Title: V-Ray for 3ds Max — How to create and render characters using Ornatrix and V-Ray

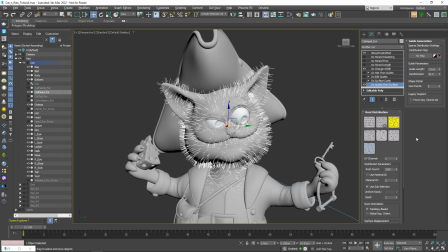To give the hair a direction, I've applied a surface comb modifier and placed those blue arrows to establish the direction in which the hair should roll. Next, I applied the edit guides modifier to style the hair further.
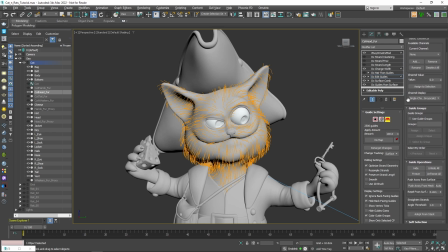This modifier gives me a lot of brushes which I've used to fine-tune the groom and style it to look more like the concept art. After that, there is a modifier that turns the guides into actual hair strands. And then added a couple of modifiers for the width and length of the hair.
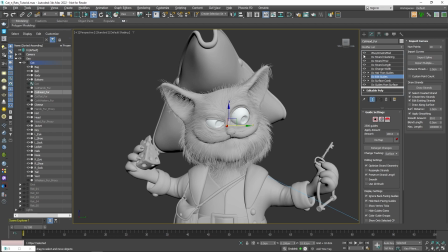Finally, I added a frizz and clustering modifiers that helped to add a little bit more variation to the hair by making it not so uniform. I did the exact same thing for the hands and the tail of the character, which pretty much completes the grooming for the cat.
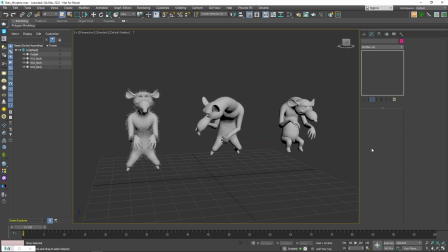For the rats, I used the exact same technique. Since all of the rats are very similar in the styling of the fur, I decided to save time and do one groom for all of them and just slightly modify each version so they don't look exactly the same. Let me show you how I did that.
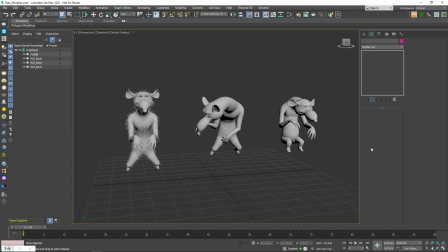As I mentioned before, while modeling, I created one generic mesh for the rats and posed it in 5 different poses. So theoretically, all of the rats are using the same mesh with the same number of vertices. That allows me to use the morpher modifier to switch between the different meshes.
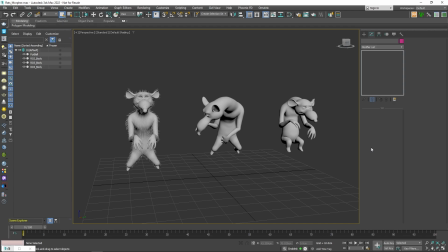Let me show you an example of that. In this example, I have 3 poses of the character mesh next to each other. Let's say you've completed the grooming on the very first mesh, just like the example I have here.
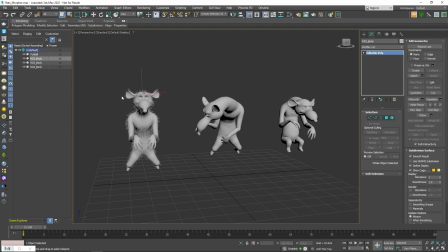So to get the exact groom onto the other meshes, what we can do is select the first mesh and apply a morpher modifier. In the channel list, we need to select an empty channel and assign a morph target to it.
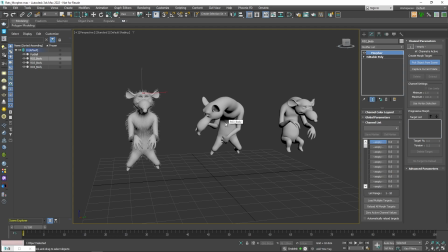We can do so by clicking on the pick object from scene button and selecting the second rat. Then repeat the same process and assign the third rat to a new channel. So now if I select the first channel and set the morph value next to it to 100,
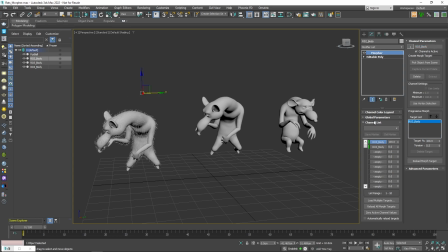the shape of the mesh will transform into the shape of the mesh of the second rat, preserving all of the previously created grooming. I can also easily switch to the third morph as well. Using that method, I've created the hair for all of the rats using only one grooming.
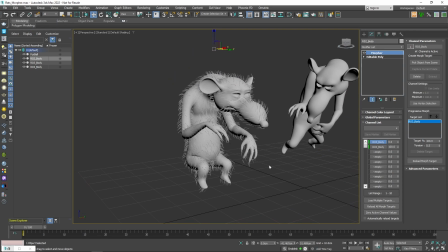I then used the styling brushes to adjust each individual one a little bit, but in general this technique saved me a lot of time doing the same thing over and over.
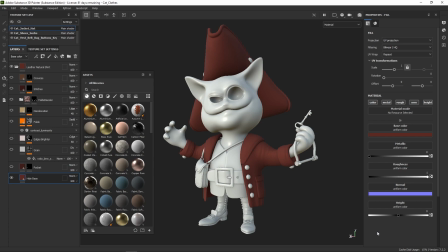Alright, after having the models and the grooming all completed, I moved to texturing and shading of the characters. I used Substance Painter to do so. For the clothing of the cat, I started from the jacket and worked my way up until I textured all of the clothing pieces.
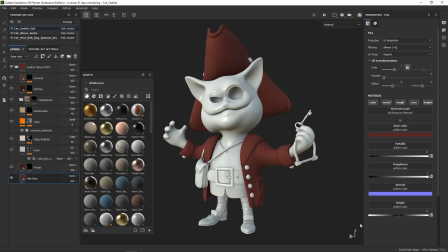So for the jacket, I started with just a few layers with a darker shade of red. Then I added some grunge on top of it to make it look more like fabric. After that, I added some discoloration in certain areas and also spent a little bit of time
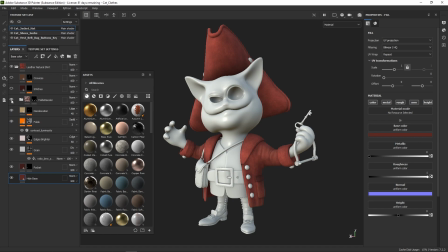around the folds of the sleeves just so I can emphasize that the fabric is more worn out in those places. Finally, I added some stitches around the edges to make it look more interesting. I used the same logic to create the rest of the texturing for the cat's accessories.
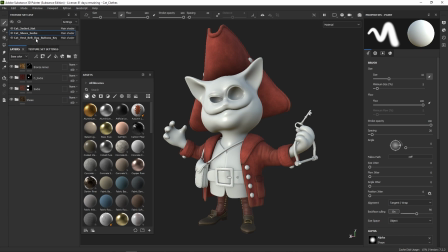Also used some of the presets that come with Substance Painter to create the leather and the metal pieces. I'm not going to go into details of how I've done it.
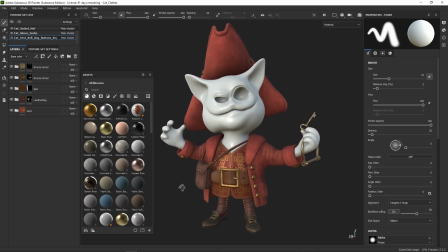You can check out some of the tutorials on the Chaos TV YouTube channel for a more detailed look of how to create those types of materials.
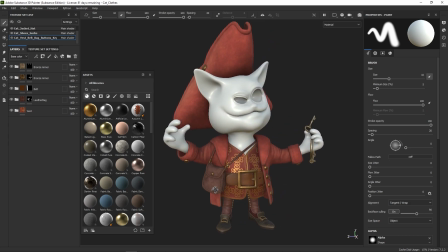For example, the How to Shade a Character tutorial shows a more detailed version of the texturing and shading process.
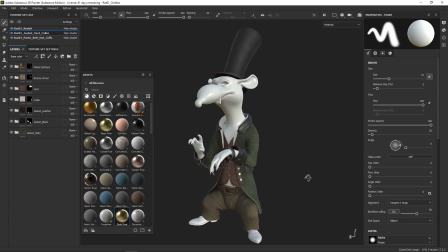Okay, I continue to texture the clothes of the rats using the same method.